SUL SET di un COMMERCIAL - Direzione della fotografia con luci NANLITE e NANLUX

Ciao ragazzi, benvenuti in questo nuovo video. Video un po' diverso dal solito perché a sto giro non parliamo di fotografia in relazione al mondo degli smartphone, ma parliamo di direzione della fotografia. Vi porterò sul set, sul dietro le quinte, sul backstage di un piccolo spot, di un piccolo commercial che abbiamo girato con la mia produzione Rothschild Productions. Se volete seguiteci sui social, qui su Roma, per un cliente reale, quindi un set reale, dove vi spiegherò in questo dietro le quinte, quando è stato possibile, perché sui set non è mai semplice, un po' di tecniche di illuminazione che abbiamo utilizzato per questa lavorazione, per ottenere il look che vedrete nello spot finale. Io ne approfitto per ringraziare intanto Gruppo TFS, che è uno degli sponsor di questo set e di questo video.
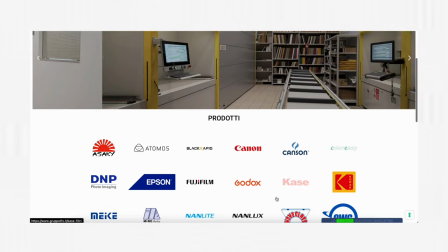I ragazzi, Gruppo TFS è leader assoluto a livello nazionale nel mondo della distribuzione e dell'importazione del materiale foto-video.
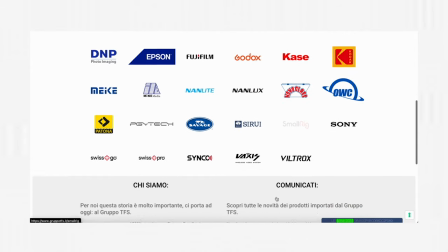Quindi se siete interessati a questo mondo,
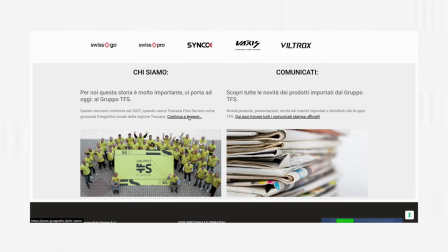io vi consiglio assolutamente di seguire le loro pagine ed in particolare vi dirò, vi consiglio di seguire il loro blog.
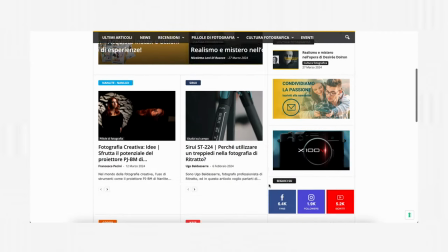Si chiama Universo Foto, lo trovate anche qui su YouTube sotto forma di canale e troverete recensioni, foto, prove, test di tutto il materiale audiovisivo di un certo livello, tra cui ad esempio quello del mondo Nanlite, un brand di illuminazione video che non ha bisogno di presentazioni e che noi abbiamo utilizzato interamente per illuminare questo spot. Se volete scoprire come, beh, io vi lascio alle immagini del backstage e del commercial e noi ci vediamo al prossimo video.
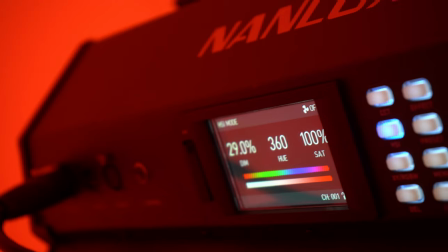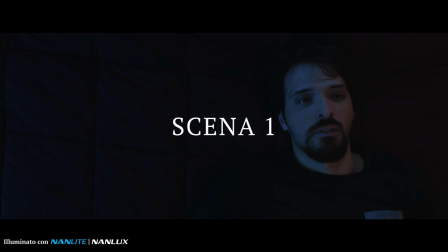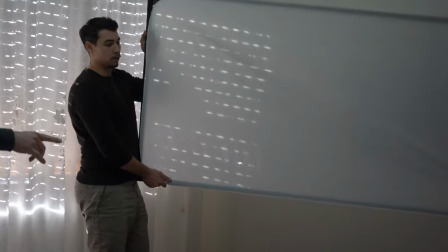Come prima scena di questo commercial abbiamo un risveglio, quindi la riproduzione di un'alba molto caricata perché vogliamo giocare un po' col film di genere,
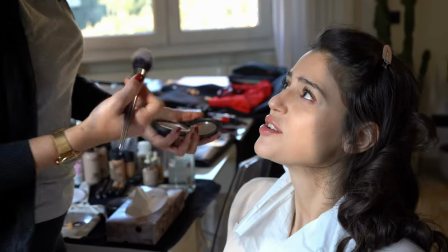in questo caso col thriller, quindi non badiamo troppo all'iperrealismo.
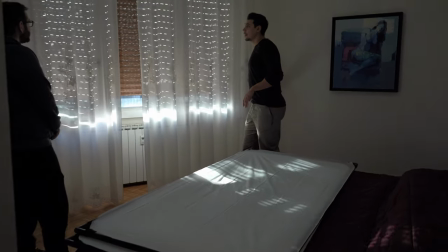Abbiamo questa bellissima finestra in questa stanza, ma non siamo nell'orario adatto e siamo al quinto piano e non abbiamo i mezzi per lavorarla,
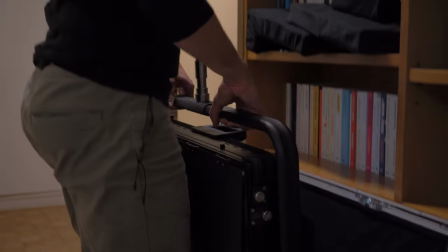quindi banalmente l'ho chiusa totalmente e ho ricreato io una luce che potesse richiamare un minimo il crepuscolo,
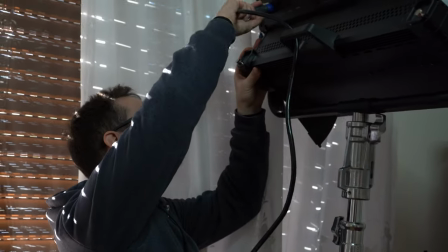perché sono le 6 del mattino quando si sveglia il protagonista. Grazie al Dino 650 ho potuto impostare una temperatura molto molto alta,
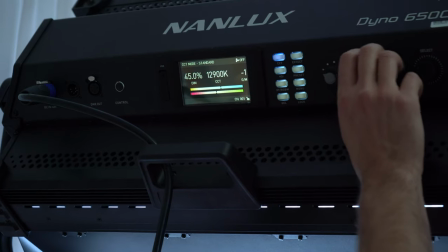che richiama un po' appunto quella del cielo durante quell'orario, l'orario del crepuscolo.
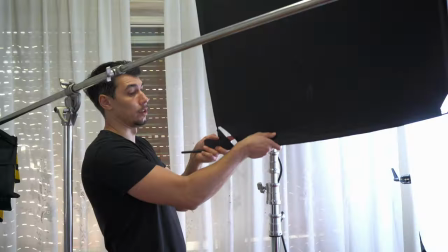L'abbiamo fatto rimbalzare e bandierare per avere un po' di controllo sul volto del personaggio.
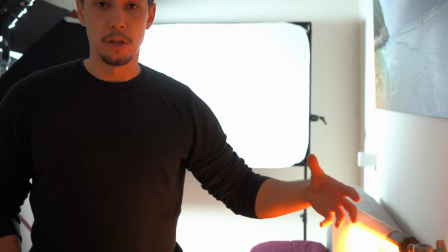Di contro, grazie ai Pavotube, abbiamo creato un contrasto con il colore molto forte, richiamando l'arancione di questa lasagna.
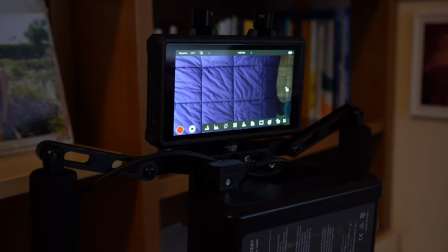Con questo Pavotube e facendo dei piccoli richiami poi con questo secondo Pavotube.
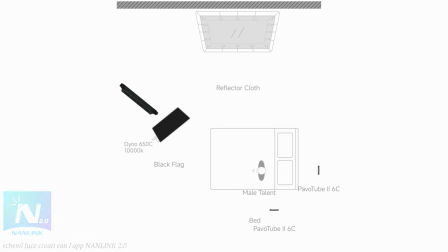Sono i 6C iper pratici e perfetti per piccoli aggiustamenti nell'inquadratura. Abbiamo un'inquadratura a piombo e un dettaglio sulla sveglia.
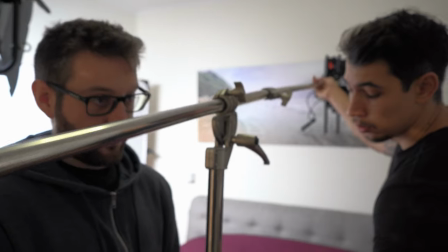Inquadrature molto strette, questo, anche se lo spazio è piccolo, ci ha permesso di lavorare, diciamo, in maniera abbastanza comoda.
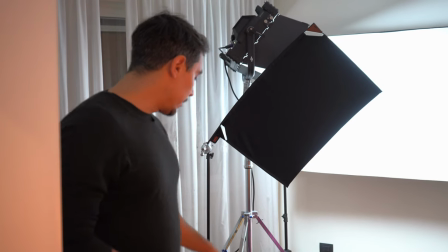Vorrei tenere un contrasto molto alto per questo spot, quindi ad esempio ho sbilanciato la gamma dinamica della camera passandola a 200 ISO.
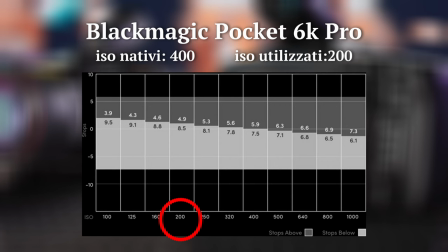In questo modo ho più dettaglio nelle ombre, un po' più di margine per il rumore video ovviamente, e aumento un pochettino appunto il contrasto.
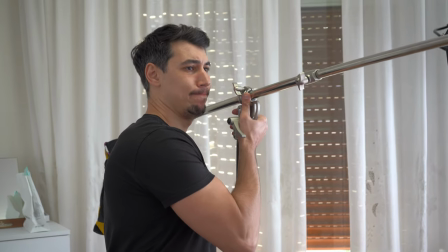Non abbiamo delle lenti prime pazzesche, vorrei tenere un diaframma fisso per tutto il commercial a 2.8,
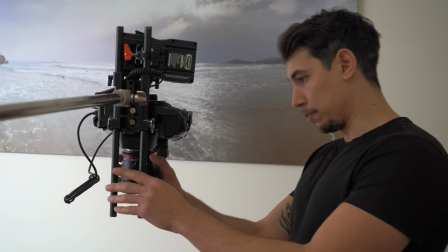che è una buona soluzione anche per agevolare un pochettino la risolvenza delle lenti, gli artefatti e quant'altro.
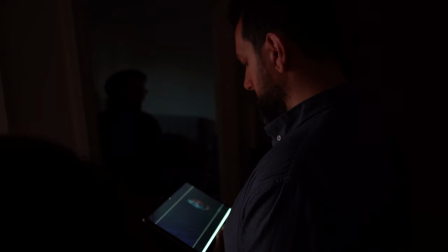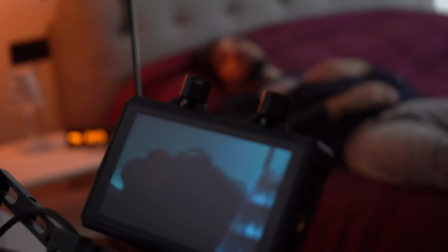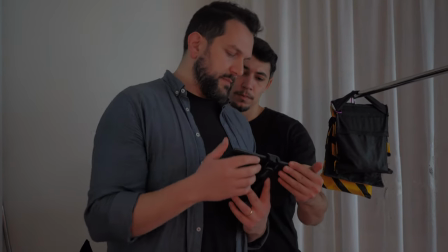In realtà penso che facendo ora questa cosa qui io cambierei anche l'ordine del montaggio.